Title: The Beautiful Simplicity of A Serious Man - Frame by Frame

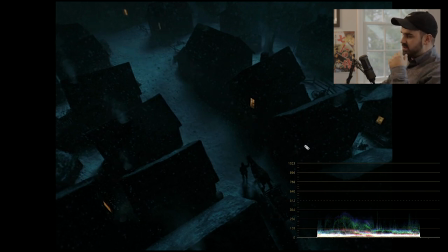156s
and this was shot by Roger Deacon so it is the same same mind behind it here but um it's just this very peculiar God's eye view almost Dutch angle shot to this I really like and we'll
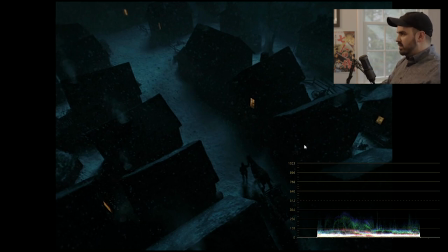171s
come back to this later this will come up later let's go to the next shot okay
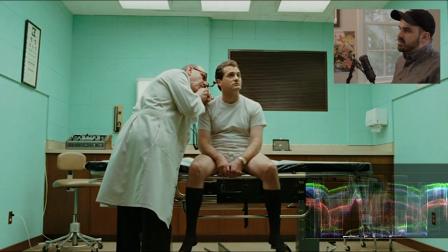176s
so here's shot to this is like an introduction shot to Larry Gopnik who's the protagonist in the film and he's getting a screening at his doctor's office but what's really great about the shot is it's just a it's just a blast of color and a blast of brightness to contrast the first scene
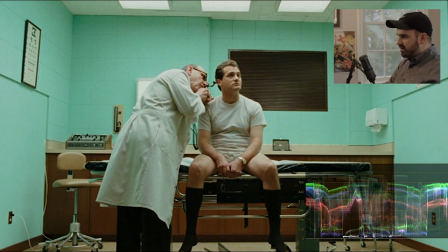194s
which was the dark gloomy flashback type of scene so as you can see in the levels it's bottom out around five to zero I read just like the previous shot but everything else is peaking around 85 to
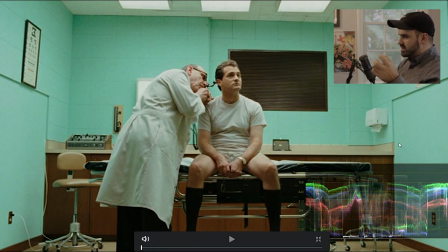209s
90 Irene signing a hundred but it's up there so it's pretty much a full dynamic range scale type of image and that's all thanks to these three fluorescent lights up here which I'm sure these are not actual fluorescent lights they're probably swapped out for custom tungsten bulbs that's what
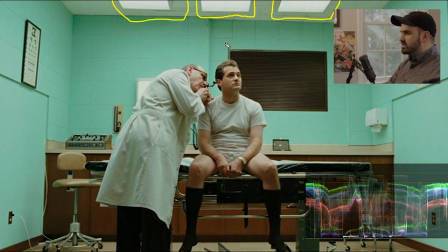229s
Roger Deakins tends to do on most of his films and he even has a little bit back here which is a it's like a light panel that's providing a nice backlight on this guy but as you can see the light is affecting light above is affecting their skin
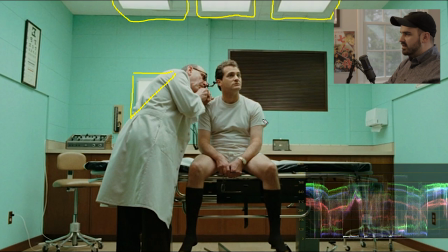244s
right here it's almost kind of like a highlight and then i assume behind camera this way is some type of uh soft ambient fill just lighting up the rest of the room it also could be one of those um cove lights
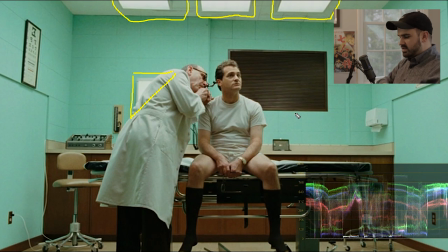259s
that deacons has used before where it's like this sweeping cove of light soft light that envelops the room but uh yeah it's shots like these are really good because some people think it would be just
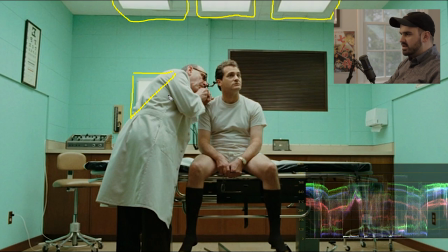275s
like oh you just blast it with light and you get something like this but really it's it's that slight difference between the lights above and the ambient light it's probably like a half stop or a stop I mean I can I can check right now let me get rid of that
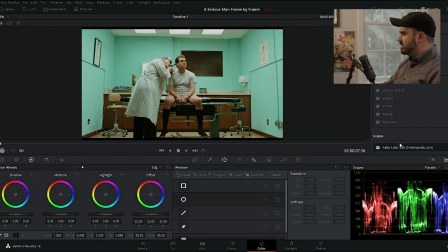292s
and I can throw this false color thing on it I only have the trial for this so I just gotta wait a second for it to come over there
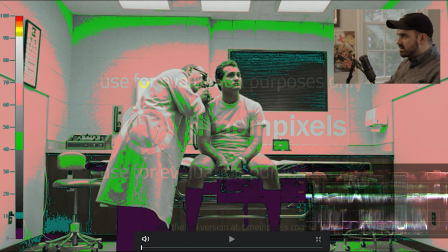301s
it goes so yeah so I can see right here their skin the highlight area is hitting around white which is around 70 or 80 are I re on the scale right here also the funny thing about
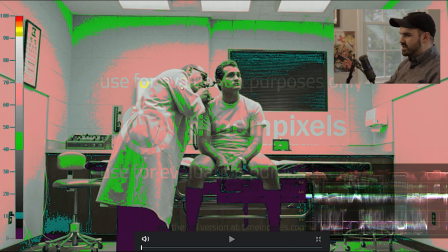314s
this false color tool is you have to pay for it but you can literally just use the trial version and just deal with these texts on the front but yeah as we can see the light that's in the ambient light in the room that's filling in the rest of the scene is hitting pink which on the scale is 60
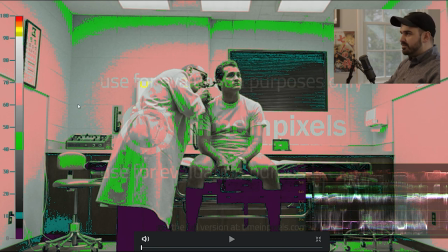333s
or 70 so so this from the difference between 60 to around 80 I re or 90 I read that's about like a half stop so it's just that nice half stop of light that's
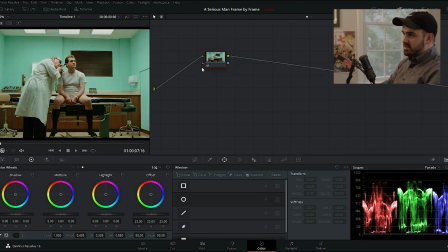347s
giving us this
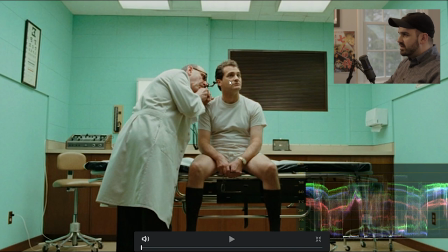350s
this this nice difference right here on the skin tones where everything's kind of getting defined up towards the top of the scene where he's checking him so
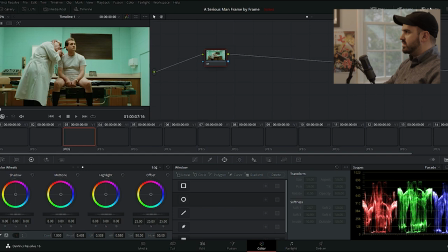359s
really nice stuff it's good and in terms of the color here that I really like the color here so most people don't know
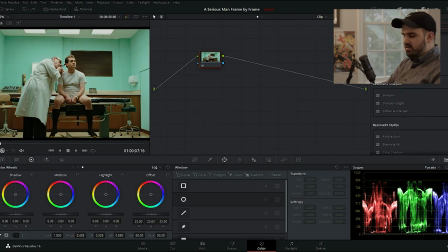366s
this but you can actually go to effects over here and you can search color palette and then drag and drop it on your node and just give it a second oh
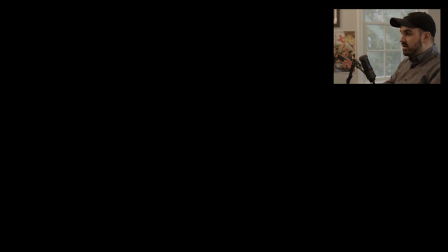380s
there it goes so right here it
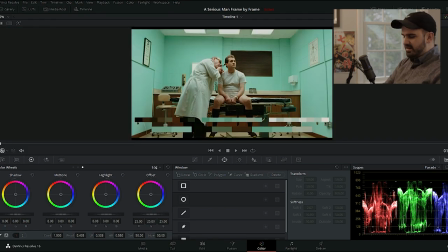384s
doesn't want a full screen on me so there we go so let's get the scope side of the way
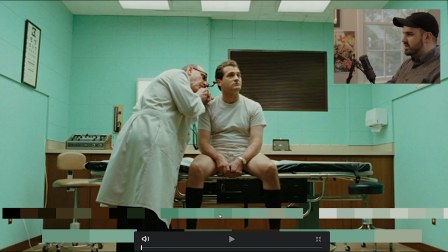392s
and i can see right here so this this is the mid-tone color scale and this is the highlight color scale and the shadow color scale and on the bottom we have right here
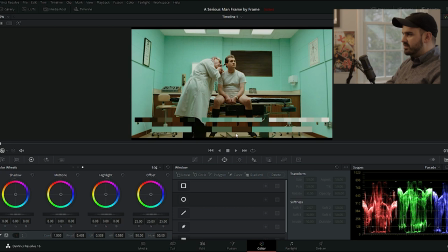402s
is the total color palette scale of the scene so in the mids we have some nice dark browns right here in the cabinets and an olive green-esque and then the shadows are are similar to the highlights so we kind of get this like bright
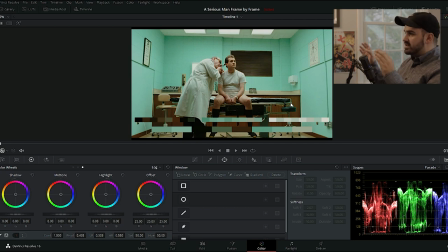420s
green cyan blue and the highlights and bright green cyan blue the shadows and then in the center we have the characters which is the skin tones the browns and the beiges so right off the bat the costume design in here production design it's all done to like this surgical clean edge that's what
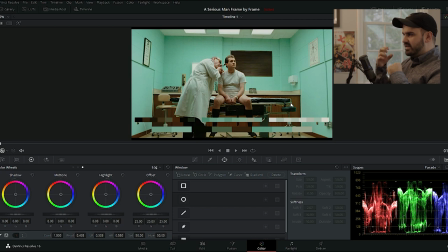440s
i really like about these coen brothers films is they get them they do stuff so simple like shot reverse shot which you'll see all the time when a car by this film but they just do little things on the frame that are just precise little tiny touches that most people would just gloss
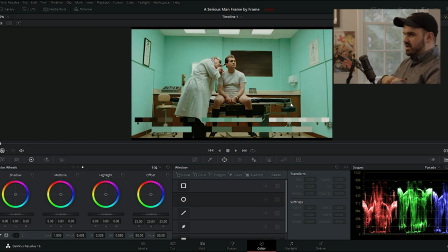457s
over most people would think oh it's a scene where he's in the doctor's office let's just put him in white walls and just put him next to cabinets and just have the doctor stand next to him and that's it but they were like no let's paint the the wall this this color because
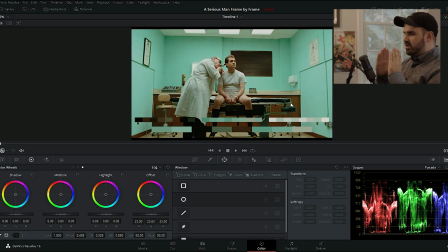472s
this reminds us of the era and also the cabinets and the color and the whole color crowd scale and the dare I say mise-en-scene makes you feel like you're in the period right off the bat and there's really nothing in the frame that tells me we're in that 1960s period besides the colors so the colors are telling the story here
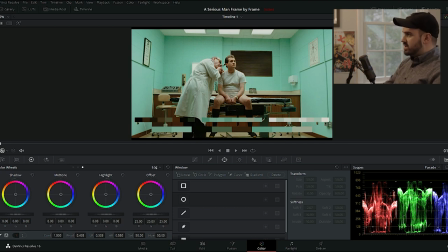492s
for sure so let's go to shot three so
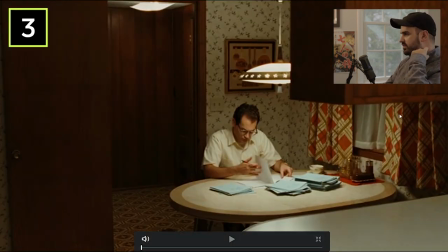499s
this is him in his house in his home also again I love the
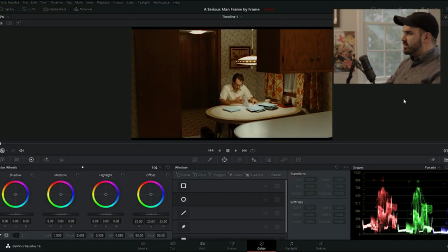504s
color palette here let me pop that up again there
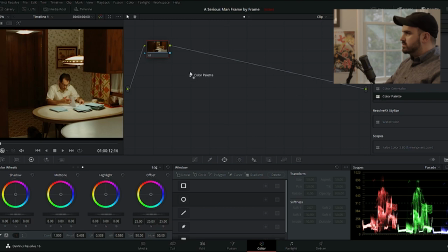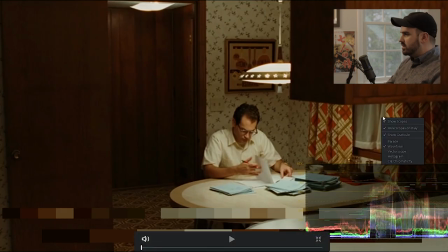517s
you go so the
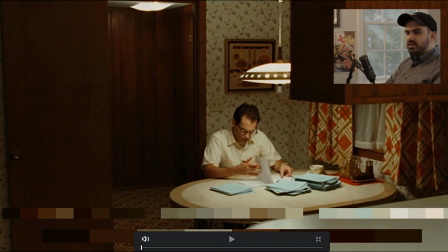521s
scopes out of the way so this is very much a brown scene there's a brown verging on reds and oranges but in terms of the whole scale as I calculated it's pretty much a brown into a beige and then do a brown and the highlights again but now we're
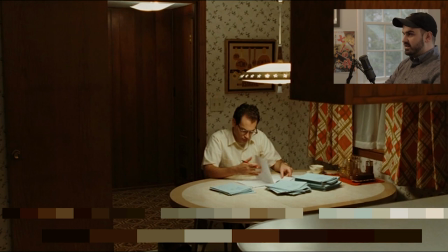537s
getting more types of stuff in the production design that tells us the period like the lamp above the the window curtains the paneled wood walls behind them you're very much getting that
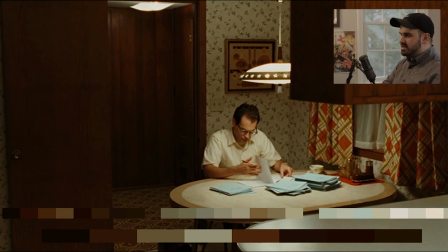553s
sense and once again you're also getting this classic Roger Deakins lighting setup which is just a simple practical a nice looking period lamp probably with a replaced tungsten bulb probably at
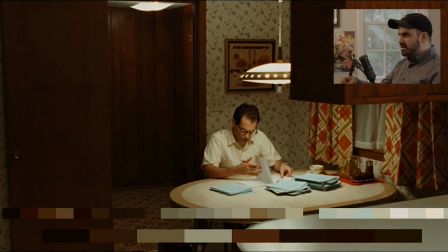567s
a certain wattage that he likes and then inside that tungsten bulb is probably some type of soft tissue or some type of diffusion added where you're getting the soft envelopment of that table so this table right here as
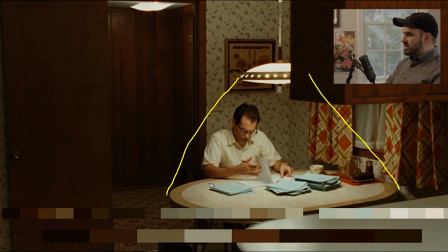586s
he lights down on this table since it's soft it's kind of enveloping the table and then also when you when you light down on a table like this since this is about a beige table would it's like semi reflective it's going to reflect back up um also he has these uh
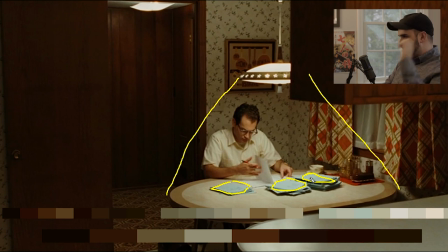605s
blue papers as well that are also probably providing some type of fill light so you're getting the brightness of the the light closest right here on the top of his head and then right down here in this you can probably vaguely see this part of his face that's a little darker